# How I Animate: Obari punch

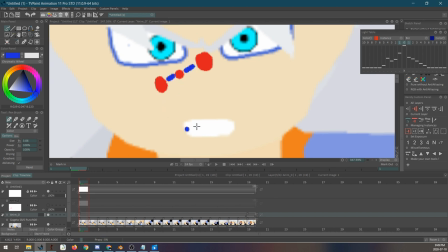color see and then there you go so oh i'm used with a different
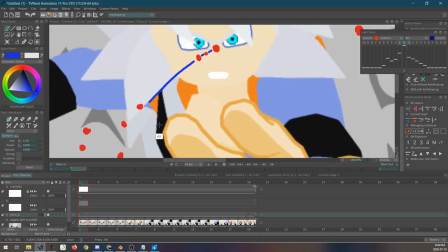program i'm sorry so there you go it gains wider smaller and then smaller and
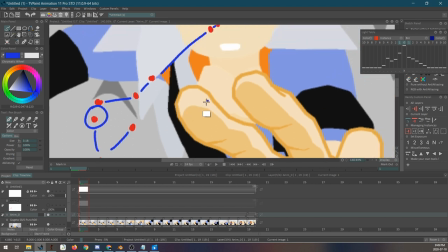then you know there's hold here and then it becomes wider again
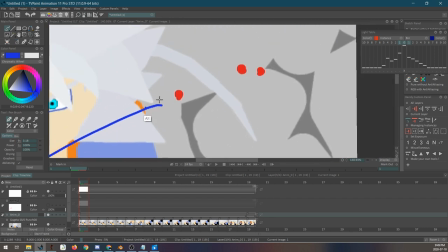it crosses the vertical line and there we go
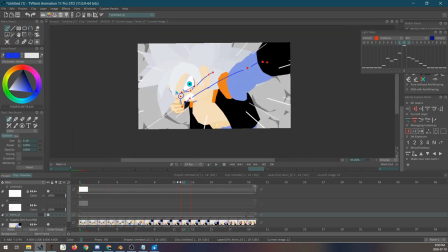so those are the spacing the blue lines and the spacing usually
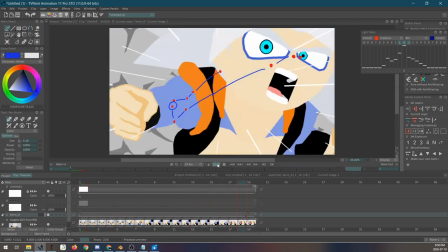because of the i guess perspective
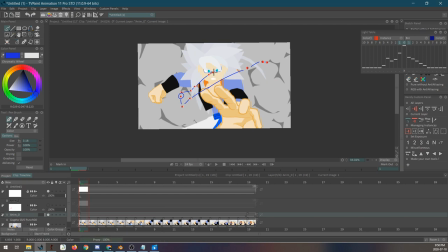it's different so it looks smooth but because if i put like this dots and lines it doesn't look smooth at all right because of spacing so let me just not spacing because of the distortion let
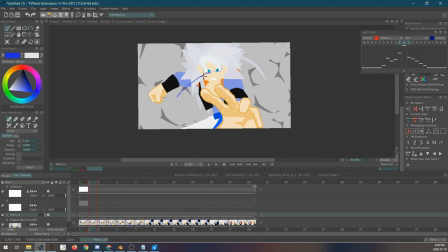me just clear this out and i'll draw a perfect smooth line and it will totally like just you know change your perspective i guess for the motion so let's say the motion that i was trying to capture is this right
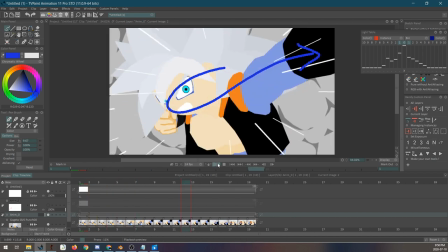and if i just play the animation alongside with that it totally looks as if it's actually going there that motion itself so yeah
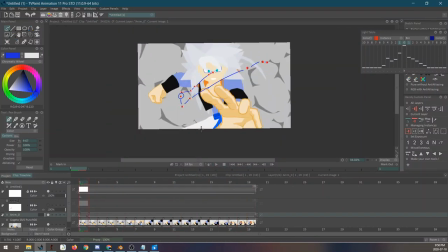um but in reality it's like this it's a wonky lines of zigzag but it has the general idea of that curve right so yeah in animation wise that's it works especially if it's in perspectives so here it's a little bit smaller and
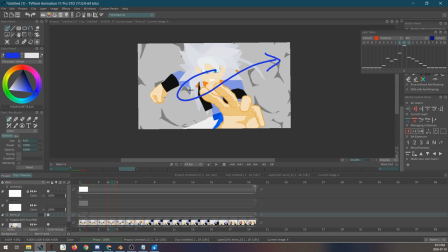it becomes wider because the difference between those two drawings are really like it's not drawings but the frames are really huge because it's going towards us and the perspective on that is different too like you know it's like it stretches
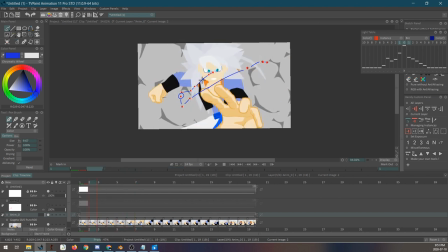itself out so there you go and everything is also big spacing such as this one so yeah next is the composition the composition behind it right the composition in obadi punch now
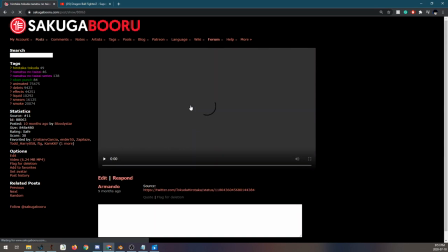if you watch the we watched this here as an example obviously
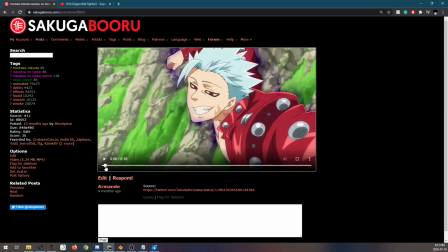we don't know where we're looking at first but because where his hands are here and also here there's even the background there's kind of helping for the direction we're looking at his face usually um there's this test conducted before
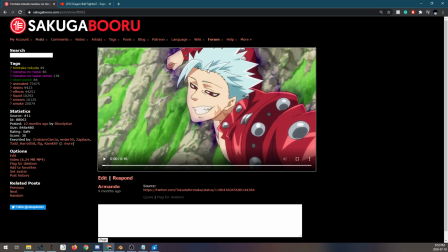where most of the audience usually look at the face 99 they'll always look at the face first so there you go um that's one of the psychological things
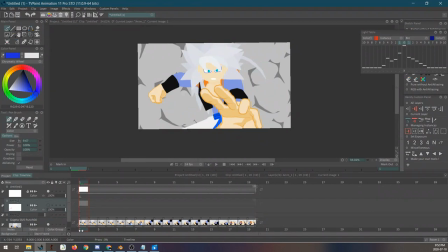going on there but yeah so here the arms kind of helped to emphasize where we're looking at and also that's what I did here so if I just go here and it'll use a different color right and
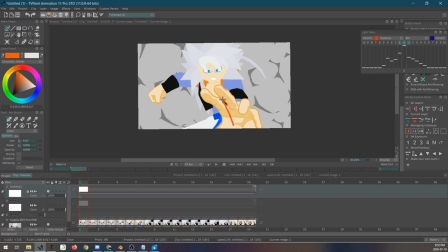just you know point at the fingers here the fingers is actually kind of pointing towards his face and here and here everything is intersecting and pointing trying to point at his face next is this part here this hand
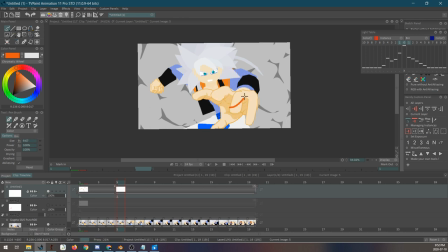is still kind of pointing there you know like it's that the arm itself still pointing there so if there's a cut before this the shot before this if my eyes were led here composition is where you look at right so if my eyes were led here
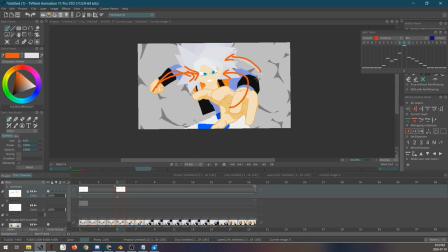my eyes were led here all of this that is pointing towards that will help me to towards this to look at there right so even this part here this finger is pointing there yeah i know this
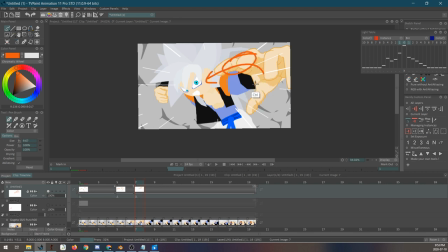exists but because this has a bigger portion my eyes is not obviously gonna oh look at this here and even if i did look at here this also led there everything is going towards this guy's face and vegeta's face i
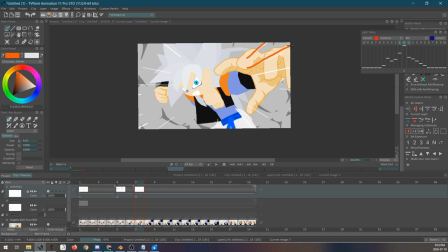guess and this also the lines here the speed lines is also helping i'm i know that it's on the center but still um it helps a
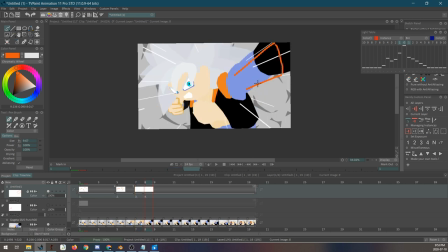lot and then it becomes just a you know it becomes a big arrow literally here to arm i could totally make this wider like that but because i'm lazy and all that stuff then i just settled for that post
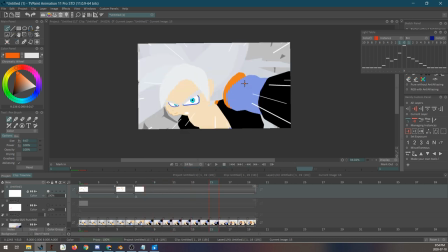so there you go and eventually goes down you
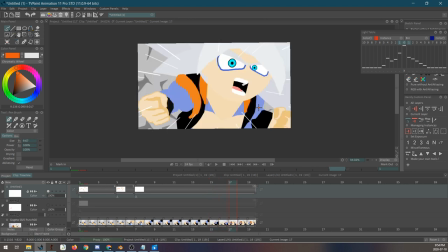know all that stuff and then here is a bit of problem for me i guess
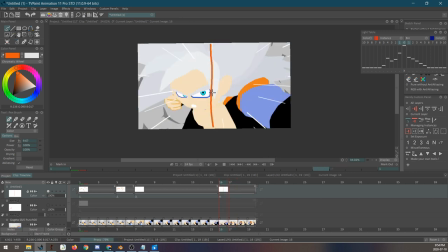as soon as he uh crossed the center here we don't know where to look at anymore
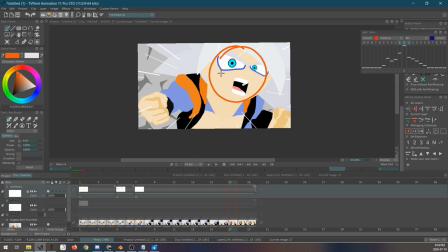you're conflicted between staying on his face or looking at here i could totally put a hold on here so that we can slowly shift our eye on his hand but because it's a swing um as you can see here because it's a
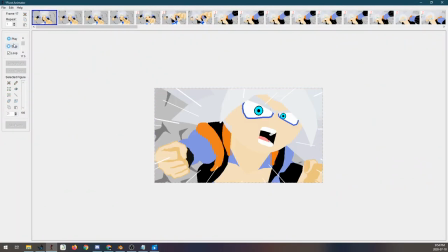movement that i'm trying to sell um i didn't do it so
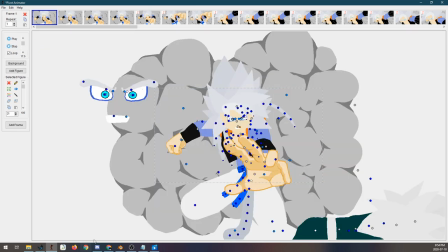yeah it's it's a bit wonky there but it works because that's
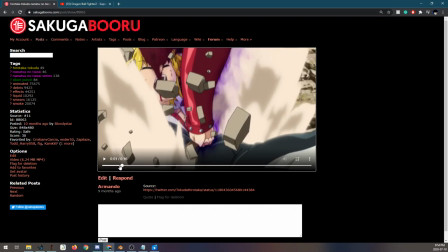also what they did here as you can see if i'm gonna put and try a hold on this as you can see
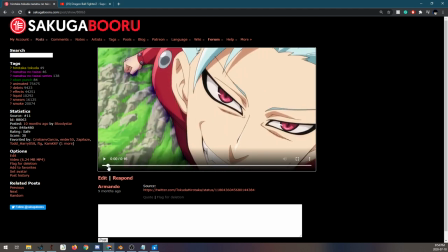we don't know where to look at so if the face was the first thing we look at here right the face is close to us the face we're still looking at
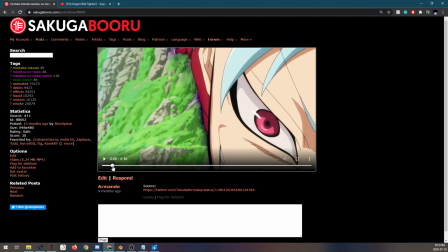the face right the face is obviously half more than half of the screen
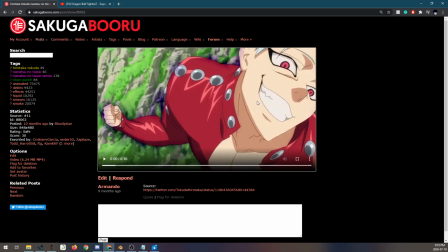and then it's still there the face right but it's slowly moving our eye here slowly moving our eye there and then eventually they just did this
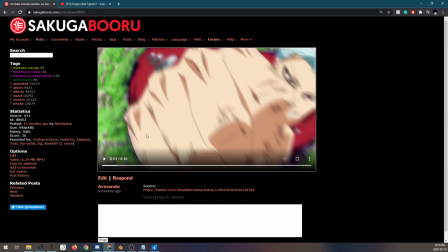the next frame it's a limited animation thing but it works right the fist
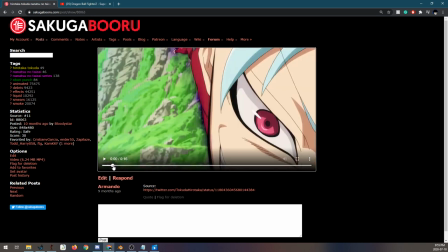is just right in front of us so yeah they held this for long enough where the information or
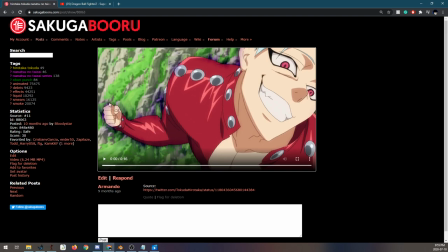our eyes is traveling across the screen eventually led to his arm and there we go